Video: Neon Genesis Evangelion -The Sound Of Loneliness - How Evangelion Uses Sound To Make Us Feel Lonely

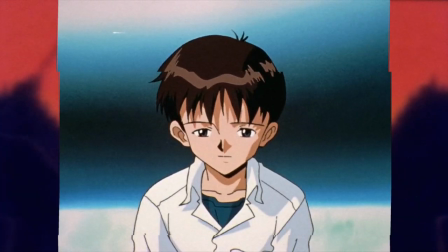It reminds Shinji of the good he's done so far and reminds him of the contact he will be losing if he gets back on the train.
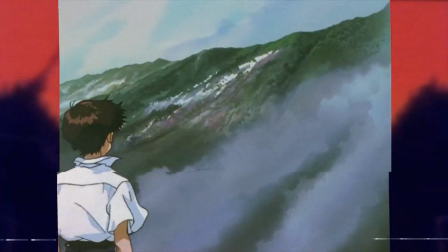Just then, the train bells ring, sounding an alarm for Shinji. The ringing of the bell is symbolic for his realization that he doesn't want to be alone anymore.
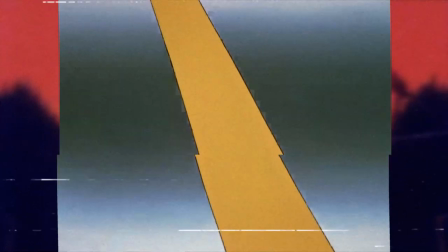The sound of the train kicks back in, this time contrasted with the sound of an engine roaring.
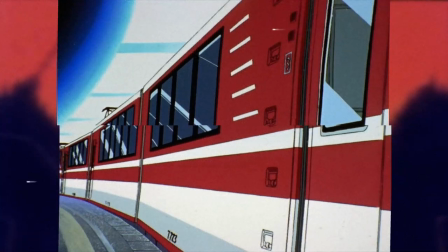The train, which represents Shinji's cycle of loneliness, takes off, but is, at times, overpowered by the sound of Misato's engine.
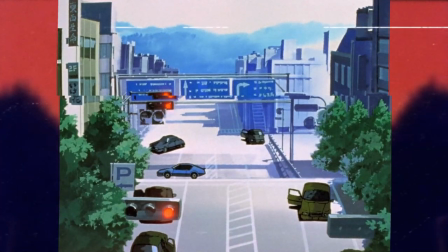Importantly, Misato's engine is how we are introduced to her in the first episode.
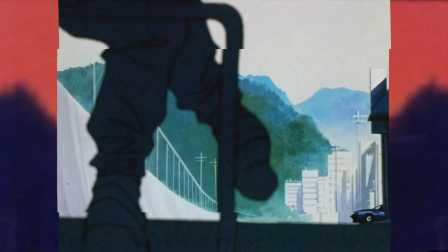Before we ever see her, we are introduced to the roaring of her engine, so even without the visuals, we know she is racing to catch back up with Shinji.
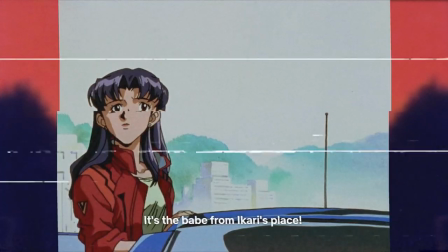The train drives away, leaving Misato feeling like she failed. Her breathing is loud and overpowers the cicadas, which continue to chirp in the background.
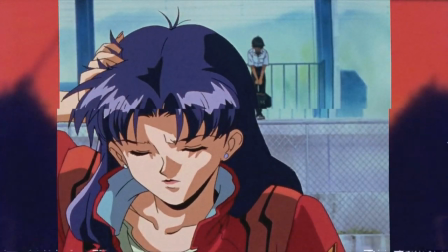In this moment, we are left with her and experience her guilt just like she does.
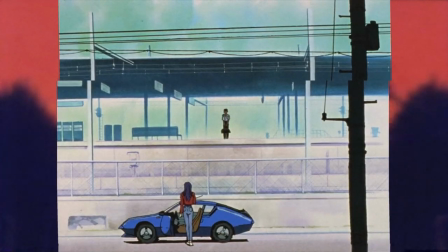Similarly, Shinji's gasp as he realizes that Misato has come back for him after he's chosen not to board the train overpowers the cicadas.
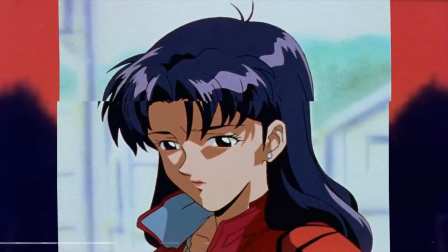We are left with him in this moment of reassurance that he is home, with Misato. We are then treated to 49 seconds of nothing.
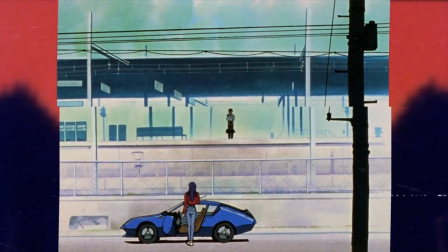There are no visuals. We are left with a nearly still image and the story is told entirely through the sound design.
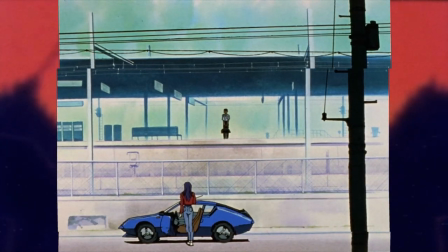This feels like an impossibly long time to watch a still image. But in that time, the soundscape takes on a whole new form. Music kicks in and voices are heard in the distance, making things feel friendlier. Softer announcer voices echo over the speakers as cars pass in the background.
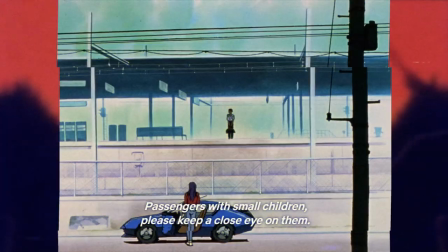The world is full and friendly again. All types of sound are heard in this moment as the world finally feels right again.
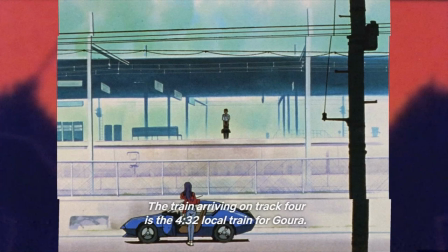The world feels alive again. Shinji's isolation has been lifted and he has been returned to reality.
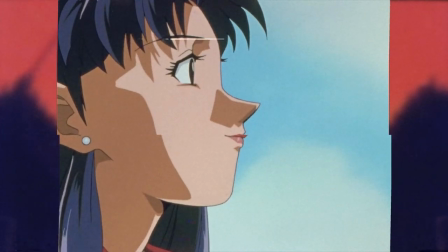The final dialogue exchange between Shinji and Misato reaffirmed their connection and let us know that, for now, Shinji no longer feels alone.
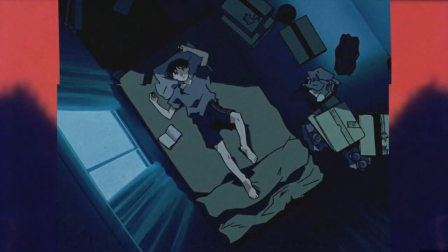Tanaka approaches the subject of loneliness in an interesting way.
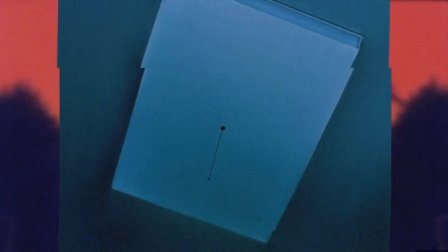Rather than use the absence of sound to make Shinji feel alone, Tanaka uses the absence of certain sounds to isolate him from the world around him.
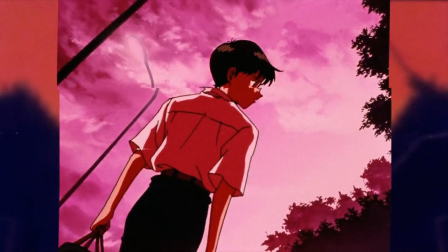After building up how threatening the world is through sound alone, Tanaka is able to isolate key sounds that make Shinji feel much more trapped with just himself.
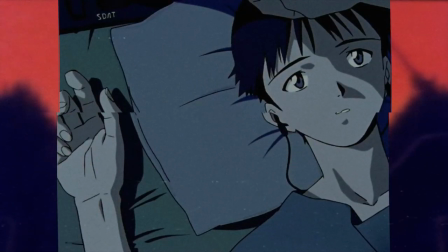He can't hear the world around him for what it really is. All he can hear is the constant pressure that's been placed on him.
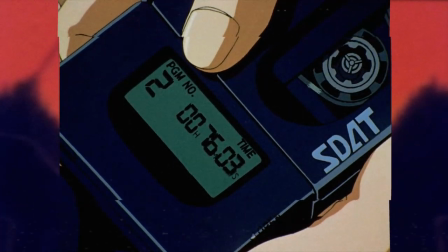Much like how Shinji restarts his music after every time it finishes playing,
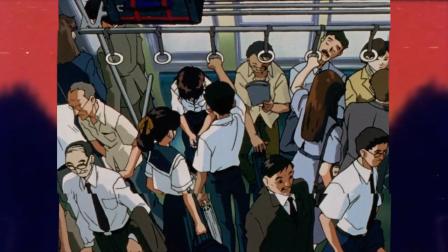Shinji is trapped in a cycle of loneliness that is only broken when he's reminded of how comforting reassurance sounds.
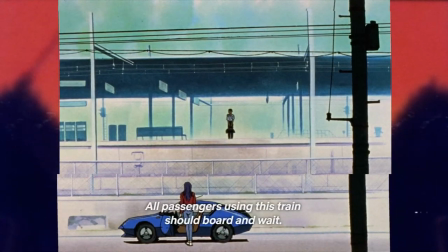In the end, Shinji finally realizes that in order to escape his loneliness, he needs to stop running away from contact.
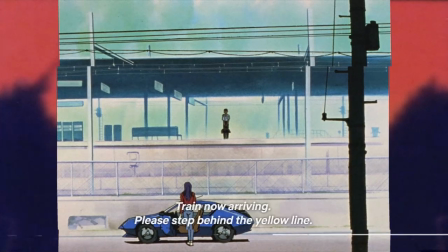He must open up and force himself out of isolation. In the end, the world's soundscape is returned to normal as Shinji is able to escape the repetitive sounds which had trapped him. And in the end, Shinji is freed. And so are we. In the grand scheme of things for Evangelion, I should add a for now. Well, that'll do it for this one, guys. Thanks for sitting through one of my finals. I hope you enjoyed it. I had fun doing it. I really liked doing stuff like this. I enjoy doing video essays, and I have fun breaking stuff like this down. So I hope it wasn't boring. And there you go. Another Evangelion video for you guys. Thank you all for watching. I hope you enjoyed. I will see you guys next time for the next one. D-Man out. Thank you.